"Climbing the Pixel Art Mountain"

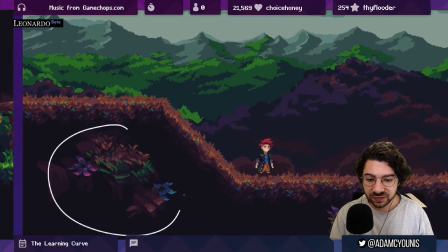I've got some critique that I can give here like I think right now they still feel like isolated assets even though there's some nice bridging going on I would like to see like a little bit more maybe in this space you know just maybe like another level of grass that's kind of in
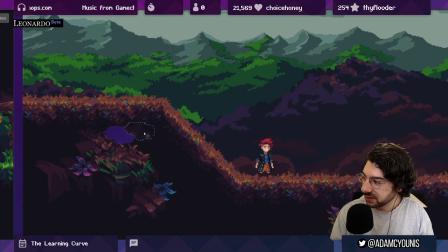this density that's like over here and around here in a way that that makes this feel less like an isolated object and more like, you know, the terrain is kind of like pushing outwards towards this space.
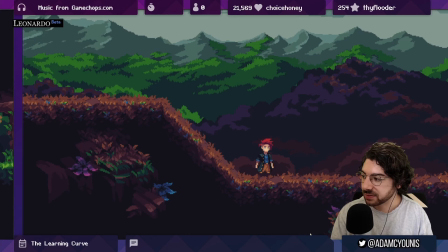So I want to see the bridge happen. These are nice proof of concepts. And eventually I will be adding the little bells and whistles to make it feel really nice. But I am not even sure that this hill should be the way that it is yet.
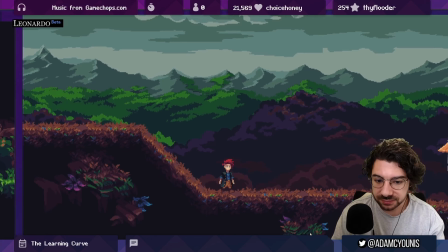So that's progress that I'm making in tile sets and in composition. and that's taken me like i said like i started working on the game in 2016 my
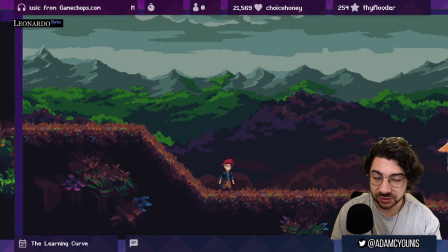first concepts for the game and first tests were in 2014 so it's 2022 now uh that's you know somewhere between six and eight years of learning and making mistakes eventually bumbling my way towards getting better at this stuff.
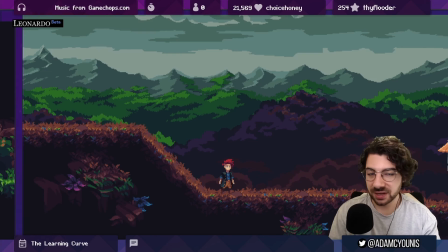Speaking of 2014, I want to move over to some animation now and I want to show you some run animations from 2014 all the way to 2022.
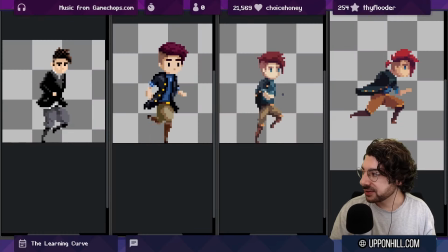You ready? Here we have four run animations and this one is from 2014.
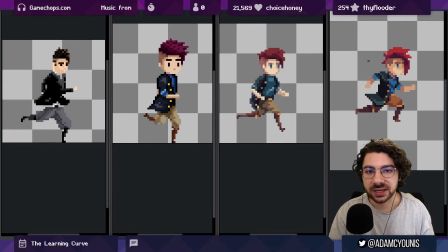This one is from 2022. I want to be clear this last one is not actually a replacement for the previous three.
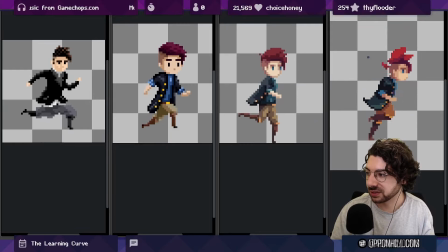There is a different run animation that used to be this one that looks a little closer to this but we're talking about two different speeds so this
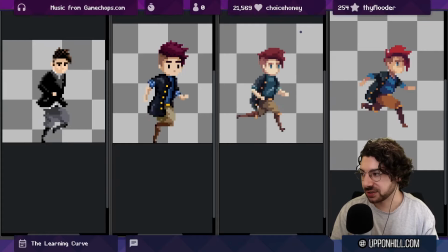is actually the sprint animation and this is the like jog animation there is a step in between here but it's not really significant for the purposes
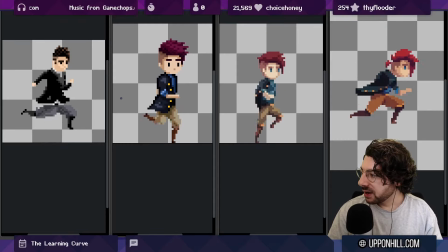of this conversation so i left that one out i want to talk about like the differences between these and the lessons that i learned so if you just look at this first one from a character design perspective
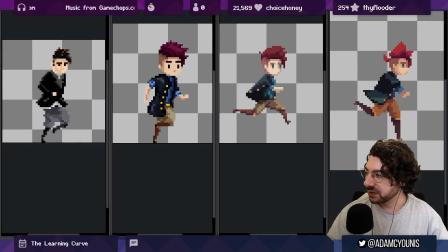it's not so bad Like there are there are issues with the character design that I Kind of like went into and like mistakes that I guess you could say I made trying to explore new different terrain That eventually I
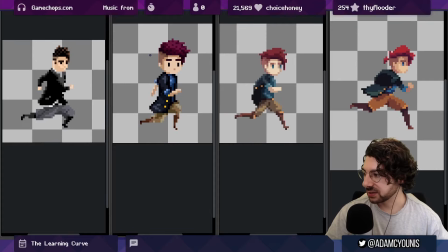came back full circle on or at least understood a little bit better So I would say certain things like how flat the coloring of the shoes are in this animation if you look at all of them the next flattest one after this is the most recent one so
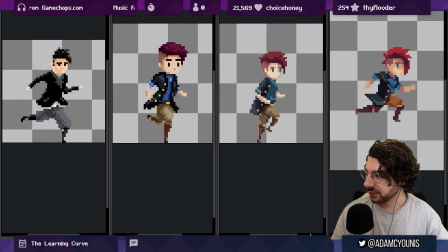things like knowing where the detail is you can see with the buttons too like there were no buttons here because they're not that important i decided i wanted to show the buttons in the animations and then every one after the first one is less obvious the buttons blend better into the animation eventually
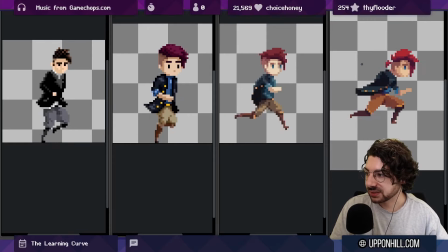because they're not that important as an element right they're not as important as like the face so there are lessons that I had to learn by making mistakes first.
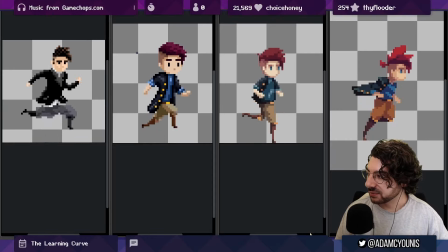Same thing can be said for detail in the hair you can see I started dithering and I tried to start animating the hair and just sort of like it just didn't go that well.
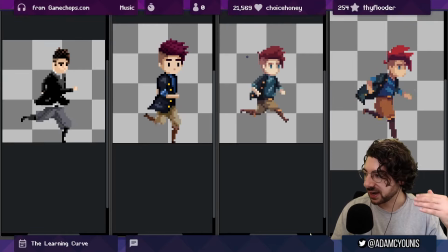In a lot of the iterations since I started flattening it out and making the animation simpler but then since
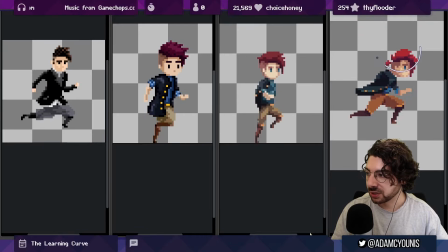then I've had a bit more confidence and been able to explore more animated hair
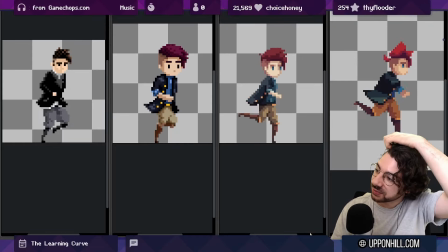Without breaking the actual designs.
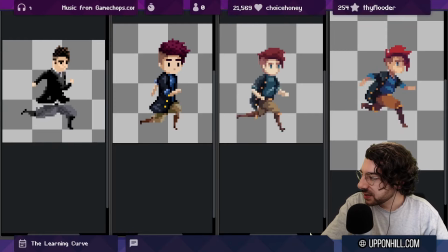So from the beginning, let's have a look we've got quite a simple face and The animation in the face is very simple too.
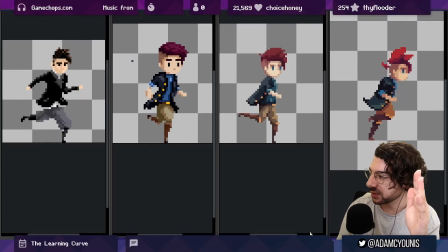We've got like two versions that we're just moving between with slight shifts the Little fringe coming down is the only thing that's moving in the hair and like one pixel at the top there So like here and here are like the only two parts that are moving.